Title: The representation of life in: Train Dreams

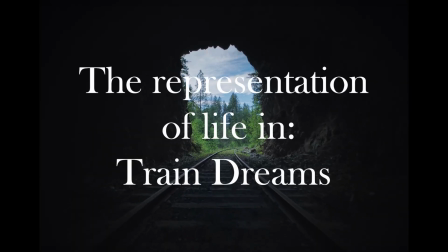0s
The representation of life in train dreams.
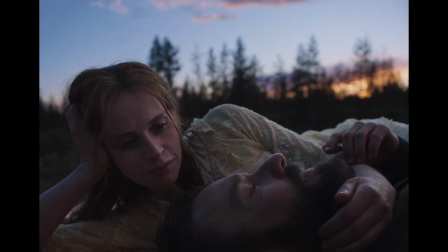3s
Train dreams uses visual storytelling to explore how a single human life exists within the vast,
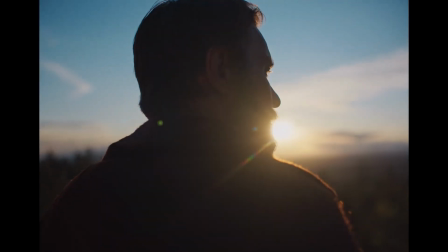10s
ongoing movement of the natural world. Rather than explaining its themes through dialogue, the film relies on light, camera language,
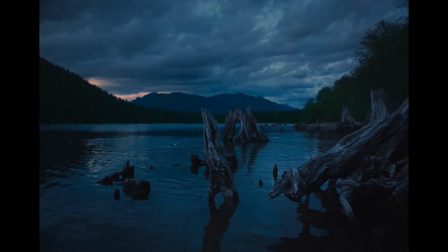18s
reoccurring motifs, and environment to quietly express the fragility and impermanence of human existence.
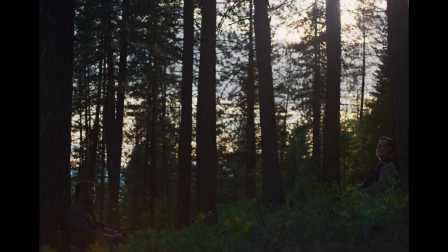28s
Part 1. Natural lighting. Train dreams is almost entirely lit by natural light sources.
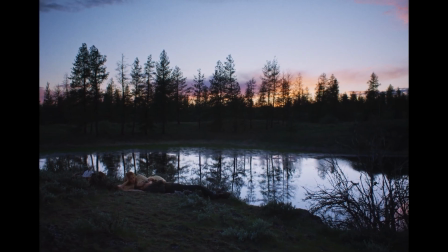34s
One of the only examples of fabricated lighting being used is during the forest fire scene, for obvious reasons.
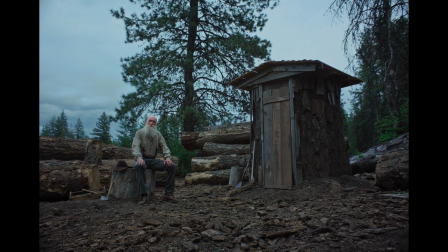42s
Instead of using artificial lighting, the film relies entirely on weather, fire, and the high dynamic range of the Arri Alexa 35.
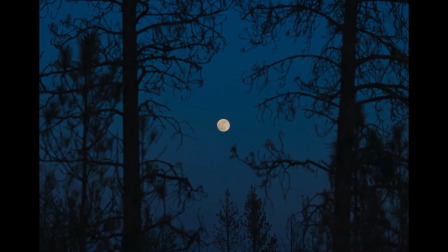52s
This choice allows the film to emphasize the beauty of the natural world, whilst also helping the story convey the depth of nature in comparison to human life.
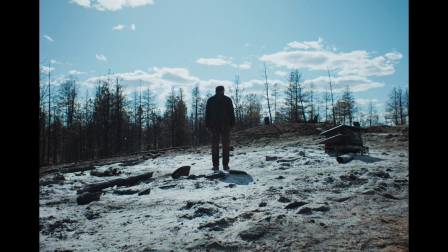61s
In other words, characters are less visually prioritized, putting more emphasis on the environment around them.
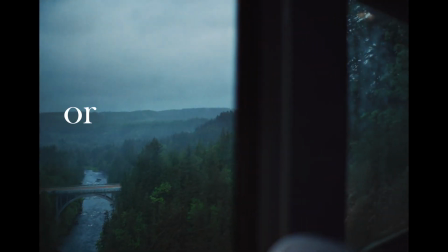67s
Nature is not staged or enhanced, it is simply observed.
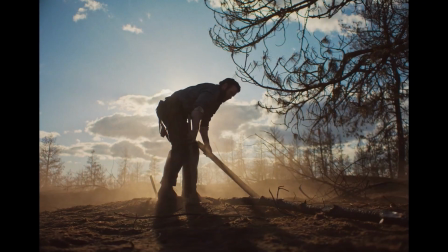74s
Part 2. Camera. The camera in train dreams is almost always in motion.
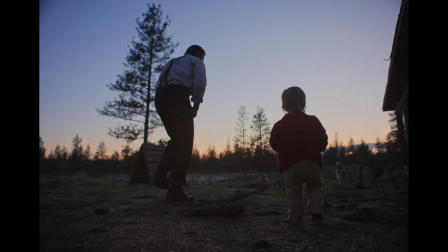80s
It shakes, pans, and tracks through spaces, mirroring the constant movement of life itself.
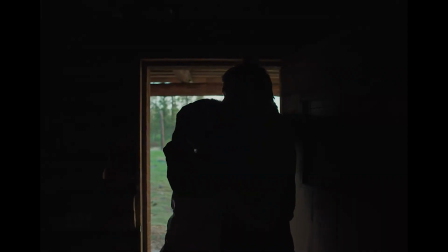88s
Time moves forward, regardless of personal tragedy or joy, and the camera reflects this unbroken flow by constantly moving. But that's a bit of a lie. Truthfully, there are some still shots throughout the film.
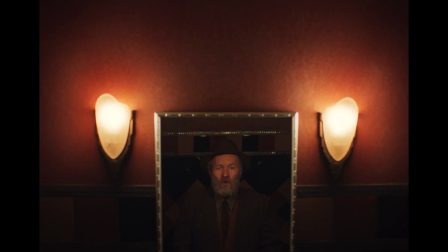102s
There's one here, here, here,
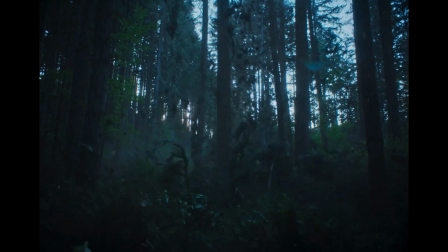108s
and here, to name a few of them. However, what do they all have in common?
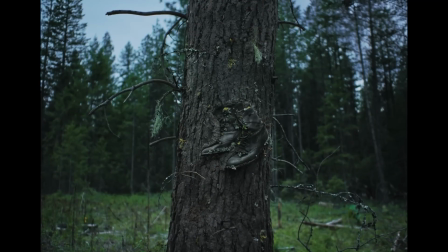115s
Well, it's exactly what you think it means. The stillness represents Grainer's life facing a changing point or his life being at a standstill.
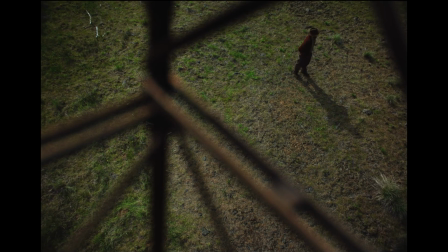125s
One example is here. He is obviously bothered by a thought and goes out of his way to ask Claire for advice.
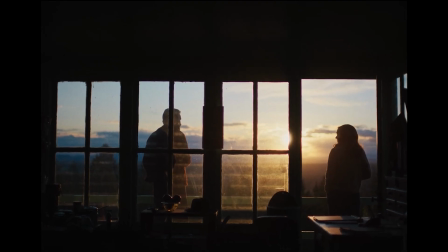133s
After confronting Claire, we see it here. The camera's back in motion, showing how his life can keep moving forward. In moments of loss or aftermath as well, the camera becomes completely still.
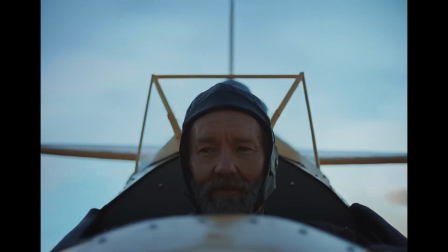148s
This contrast creates a visual language where movement equals life and stillness equals death.
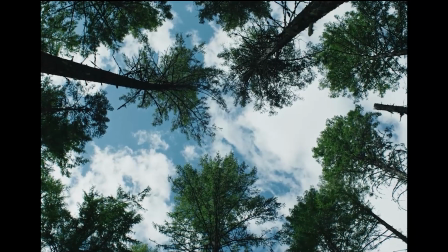155s
The static frame forces the viewer to pause and acknowledge finality, even as the world beyond the frame continues.
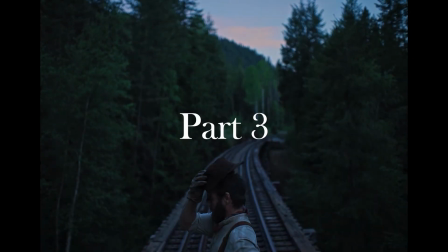163s
Part 3. Motifs.
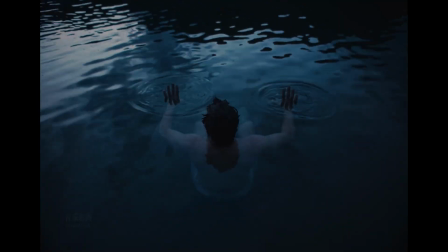166s
Throughout Train Dreams, there is a repeated emphasis on hands, grounding the film in physical touch and human connection.
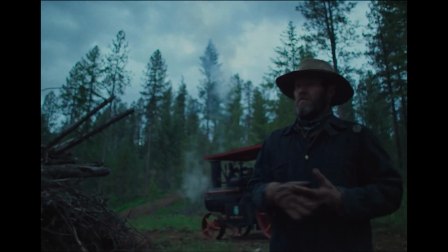173s
We see this in Grainer's warm-up routine before work, where his hands prepare for labour.
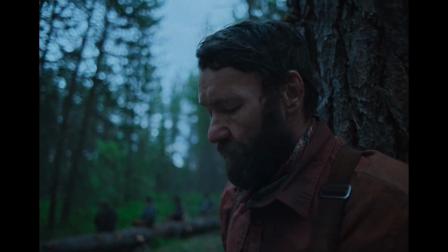179s
These movements emphasize the physical toll of his life and the intimacy between his body and the work he performs.
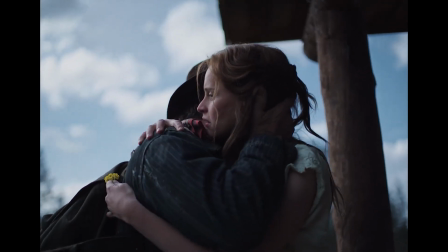186s
Hands are also used to express tenderness and connection.
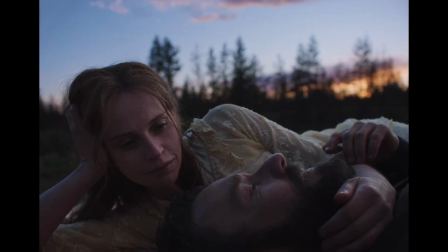190s
His wife gently plays with his beard, a small gesture that communicates intimacy more powerfully than dialogue.
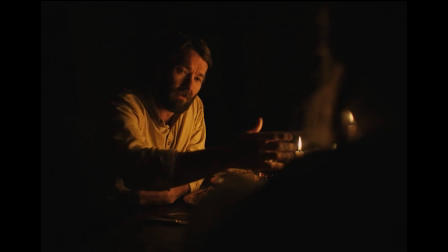198s
Later, Grainer plays with a candle flame in front of his baby,
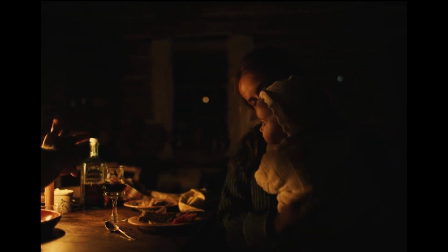202s
his hands hovering between danger and care, symbolizing both protection and fragility.
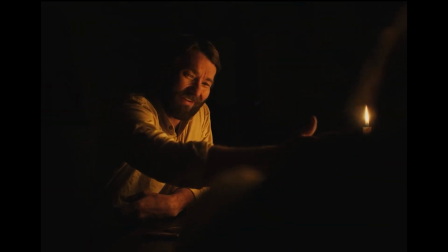208s
These moments remind us that while life is fleeting, it is experienced through touch.
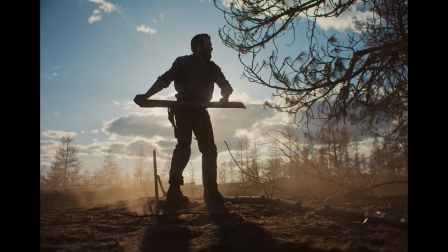214s
Hands become a quiet symbol of love, labor, and presence, temporary, but deeply human.
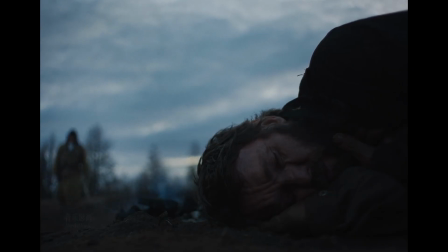223s
Part 4. The environment. The progression of props in Train Dreams reflects the movement of time and technological change.
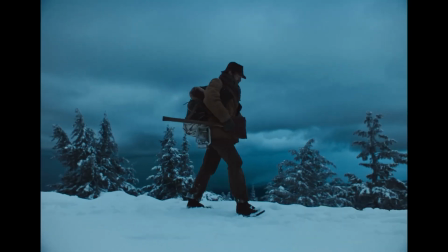230s
Grainer's tools evolved from handsaws to axes to explosives and eventually the chainsaws.
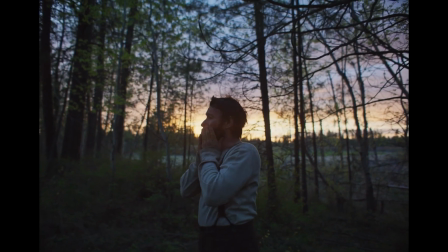238s
Each shift represents advancement and humanity's growing attempt to dominate nature.
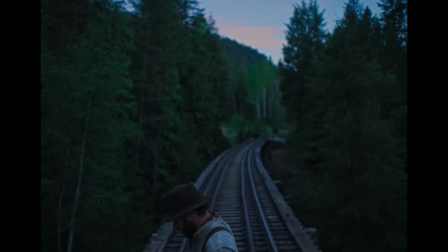243s
Yet, Grainer struggles to keep pace.